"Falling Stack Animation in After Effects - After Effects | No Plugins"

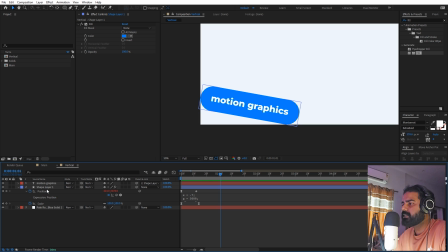Now in the same way, we are going to create other elements. So for that, we can just simply select these two layers. Let's press Ctrl D to duplicate them. Let's move them to the top. Now let's select the top layer and I'm going to parent it to this shape layer. Let's select the shape, press U to see the keyframes. Now let's go inside this.
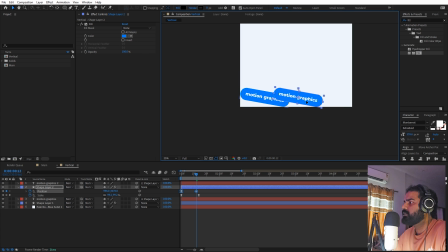Now select both of these keyframes and just move them to like this different location. So this time let's place it over here. First let's press R and I'm going to like rotate it to this side. And let's press U. Now just place it wherever you want.
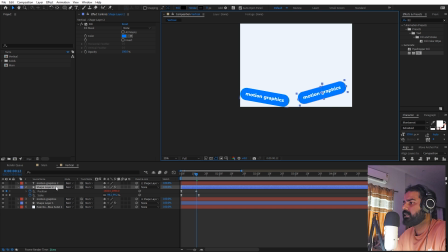I'm going to place it over to this side. And now let's increase its size. So we're not going to play with the scale. We are going to increase the size. Let's elongate it so that it touches these corners. Let's press U. Let's select them and just move it so that it is over here.
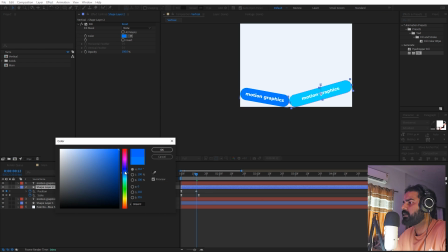Now we can change its color as well. Let's make this one a little bit darker. And now you can change the text as well.
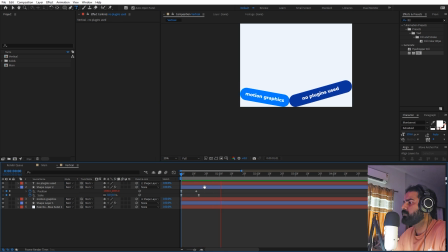There you go. Now if I press play, you can see we have both of these elements and they are really nicely animated. Now we don't want them to come at once. We want to have a little bit of delay. So first this element will come and then this one. There you go. Now there is one more thing that you can play around.
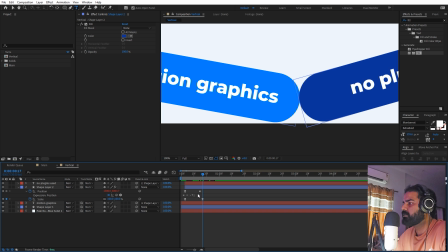So for example, if I open this expression, we have a couple of things that we can play around. So first is the gravity.
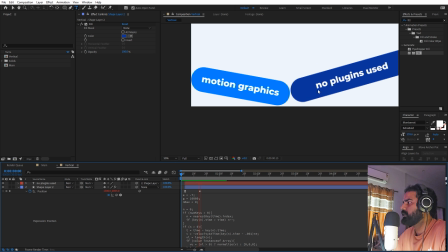If I change this to 10,000, now you will notice that we will have like lot less motion and it will feel like that this block is like little heavy.
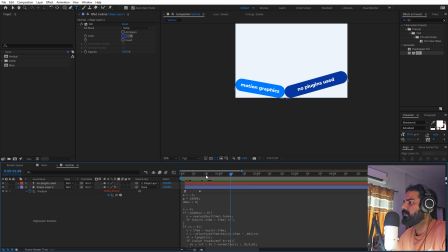So which is exactly what we want because it is a little bit bigger. There you go. Now we can probably move it like a little bit ahead. Like that. Now once you're done with this, we can again duplicate these two layers and just simply move them to the top. Let's press U. Let's go to this point and let's select them.
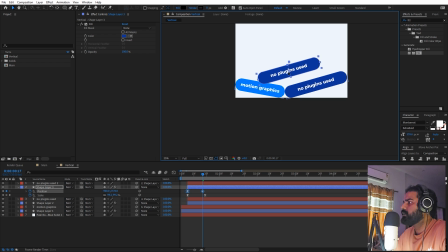And I'm going to like place one, two, just place it over here. Let's press R and just rotate it.
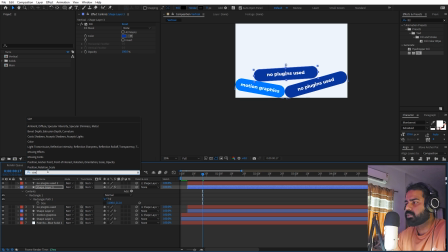Now we don't want it to be like this big, so we can search for size. And let's just lower it down. Let's increase its width. There you go. Now on this one, we can change the color. Let's make it completely white. And for the text, let's change it to this dark color. Perfect.
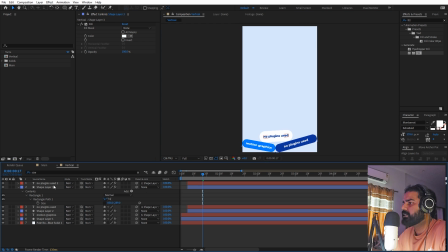So we have these two elements. Now we have these three elements. Now let's parent it to this shape layer. So now if I press play, you can see we have these elements coming up. Now let's move it a little bit ahead. And let's go inside this. Press U. And again, open this up.
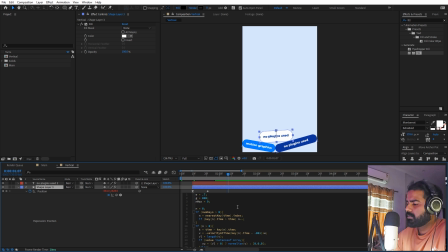We can change this back to 5000. This is basically going to have a little bit of variation into our scene. There you go. Now we have these three elements. Now in the same way, you can keep on going and keep on duplicating these elements and just placing them till you have like covered this whole composition. And I'm going to quickly skip this part and I will show you once it is done.
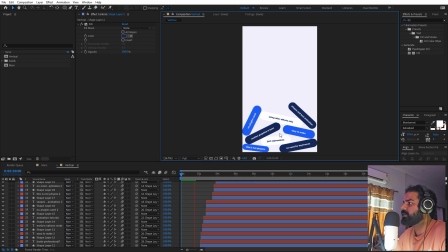So now I'm done with the elements and you can see if we have added a bunch of different layers stacked on top of each other like that.
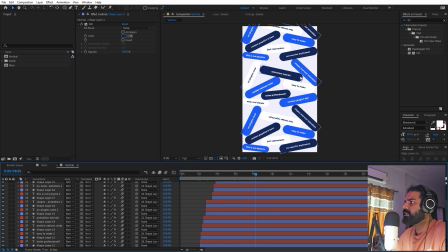So in this way, you can cover this entire composition like this.
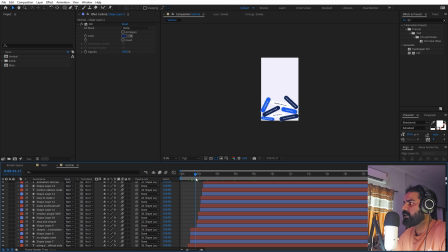And I've reused those elements, so I made like this stack and after that I just duplicated that and just placed that similar one on top of it. And also I've added some variations. So if I press P, you can see some of these will have different values.
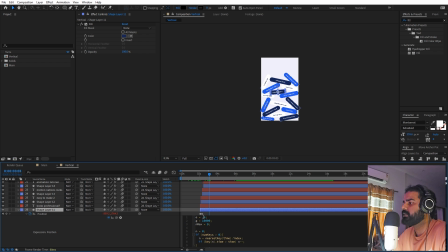So for example, I played with the elasticity, so it was 0.7 or 9. I just changed it to 0.6 just to have a little bit of variation in the weights of these elements.
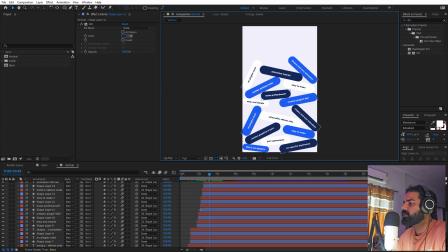So you can play around with these variations to give it a really natural look. So once you're done with this, we can select our solid and we can like cut it.
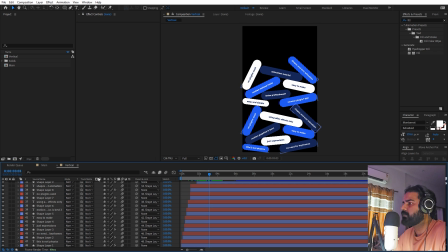So press Ctrl X to cut it from here. Let's go to the main composition.
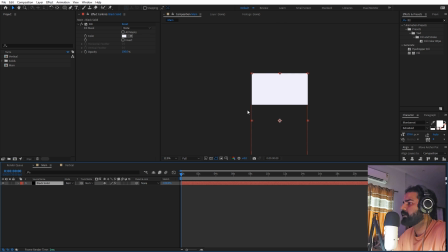Let's paste it over here by pressing Ctrl V. Now it is quite big, so we can press Ctrl Alt F so that it fits the entire composition.
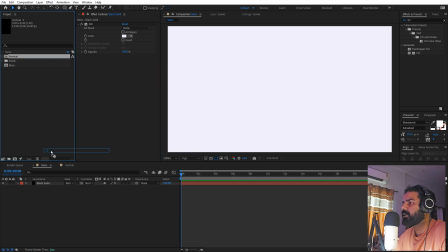Now we can drag our vertical composition into this like that.
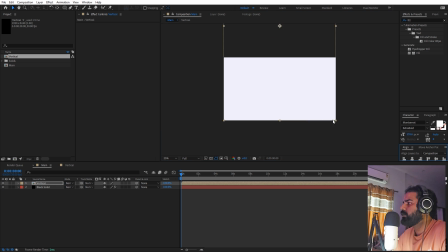Now let's place it to the very bottom. Let's press P for position.
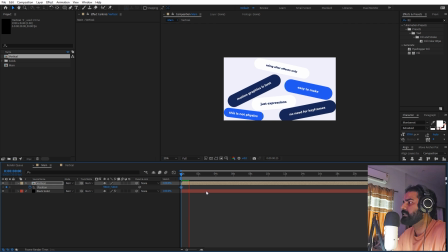Let's press play. Now you can see as these are stacking up, we can start moving up. So somewhere around 4 seconds, we have all of them coming up, so we can just move it to the top like that.
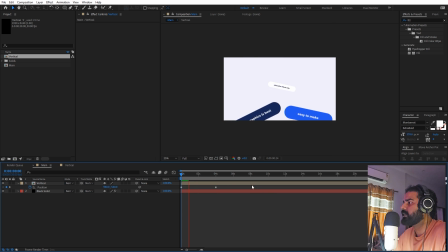So now if I press play, we have all of these elements stacking up. Now we can play around with the easing of these as well.